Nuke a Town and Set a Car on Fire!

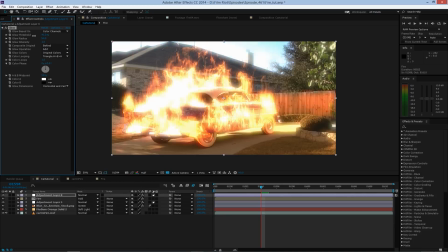246s
Finally, I'm gonna add an adjustment layer above everything, add a glow, and this fills out everything nicely, just ties all the individual pieces together.
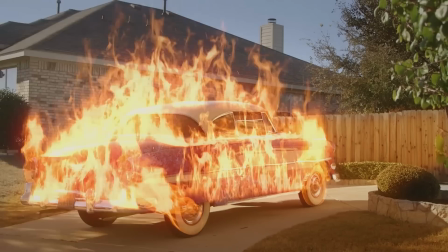252s
But now we add our overall grade for the shot, and we have. And that is basically how you will use the fire in almost every case. This one's a bit more difficult since you're layering so many assets together. Some of these are built to just work on their own, like our window fire.
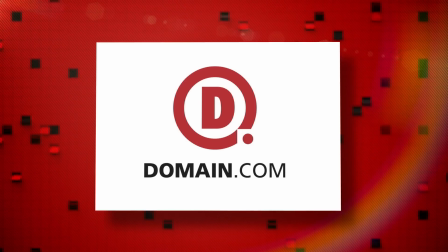266s
But now, a quick break, and then Nuke stuff. Domain.com is the place to go if you're trying to get a website to put your face upon it. You need a hosting service, and Domain.com has a reliable and affordable hosting service. What? You wanted to put your face on the internet. It's a bit egotistical. They got the domain discovery service to help you pick the right name for you, and when you use the coupon code Film Riot, egotistical sounds like egotestical. when you use the coupon code Film Riot, you get 50% off your domain name and web hosting. When you think domain names, think Domain.com. Literally, the only reason you laughed is because I said testicle. Yeah, I don't know if we could say that in an ad. Logo. Next up, and giving you what you want because I'm lonely and need you to love me, is this shot. Yeah. Looks like. This one is actually 10 times easier to do than the car shot.
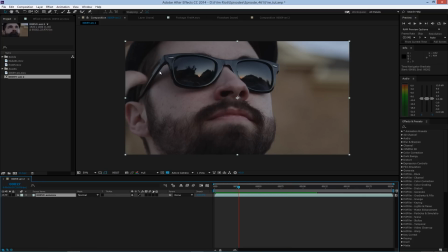313s
Ready? First, we grab our footage of Josh, which looks like this originally. Then we go into animation and select track in Mocha AE.
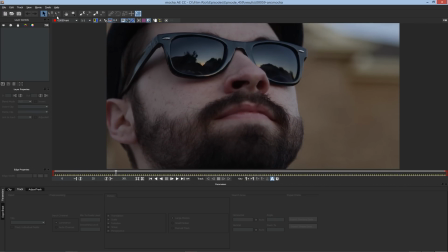320s
Inside Mocha, I'm gonna move to a frame where the glasses have settled and select around the area that is close to where I wanna put the nuke.
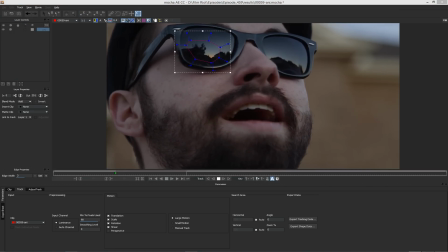328s
Then I'm gonna track forward. And this is tracking those areas and also the distortion in the glasses, which we will use.
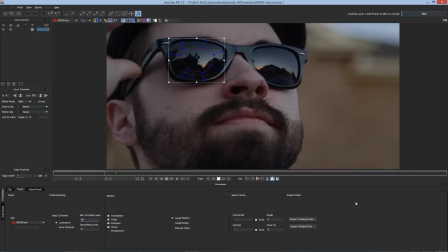334s
Once that is done, I'll go to where I started the track and track back, and you can see how insanely well Mocha does its job while tracking.
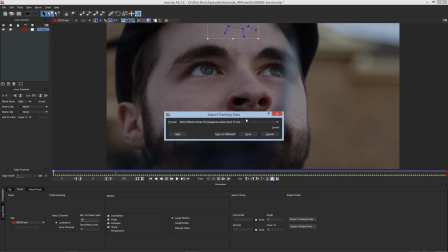340s
But once I have what I need, I'll click export tracking data, making sure I have the one that accepts corner pin and motion blur, and then copy to clipboard.
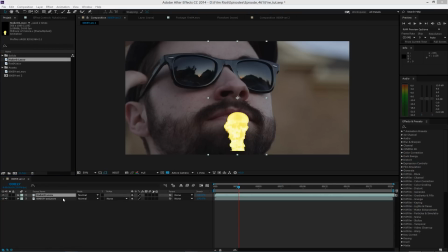347s
Now we'll go back to After Effects, add our nuke asset, which comes in our fire asset pack, and then pre-compose it.
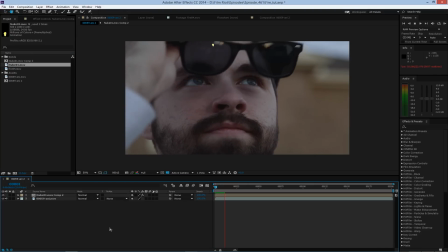354s
Then we just select the pre-composed layer and paste. And now all the tracking data and distortion, since it was using corner pinning, has been applied to that layer. Mocha does the entire job for us. So now all I have to do is position. To do that, I'm gonna lock this viewer, then select view, and then click new viewer.
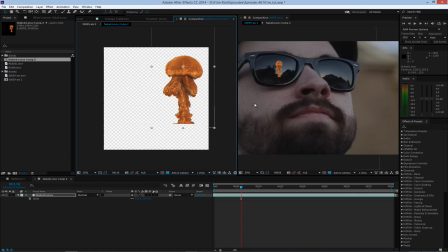369s
This is gonna pop up a second viewer for us, then double click my nuke comp so that I can move the asset and watch it update in real time in the final comp.
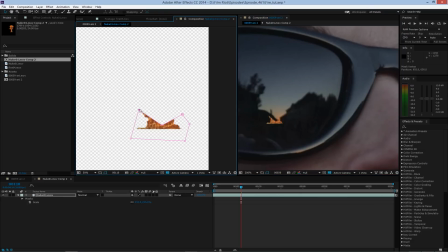377s
And I'll do my masking in that comp too, watching it update again in the other.
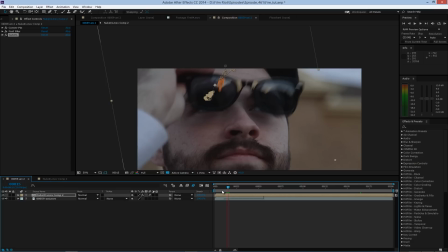381s
Now I'll trim my layer to start later in the shot, right about here, since we're not gonna notice it before that.
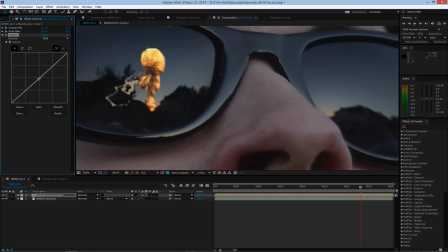386s
Then add a little bit of blur, a slight color correction to fit in the scene a bit more, and turn on motion blur for the comp, and we have... Yeah. Looks like. Just all kinds of ridiculously easy to pull off, and to get it in the other lens, you just repeat the same technique, and you're done. Again, all this stuff can be done with any Fire asset. You don't need to use ours, and we have links to the Video Copilot and Rampant Design assets in our notes below, and if you want to check out our assets, you can check them out at our store right here. But that's it for today. I'll see you next week when the child said something about a check.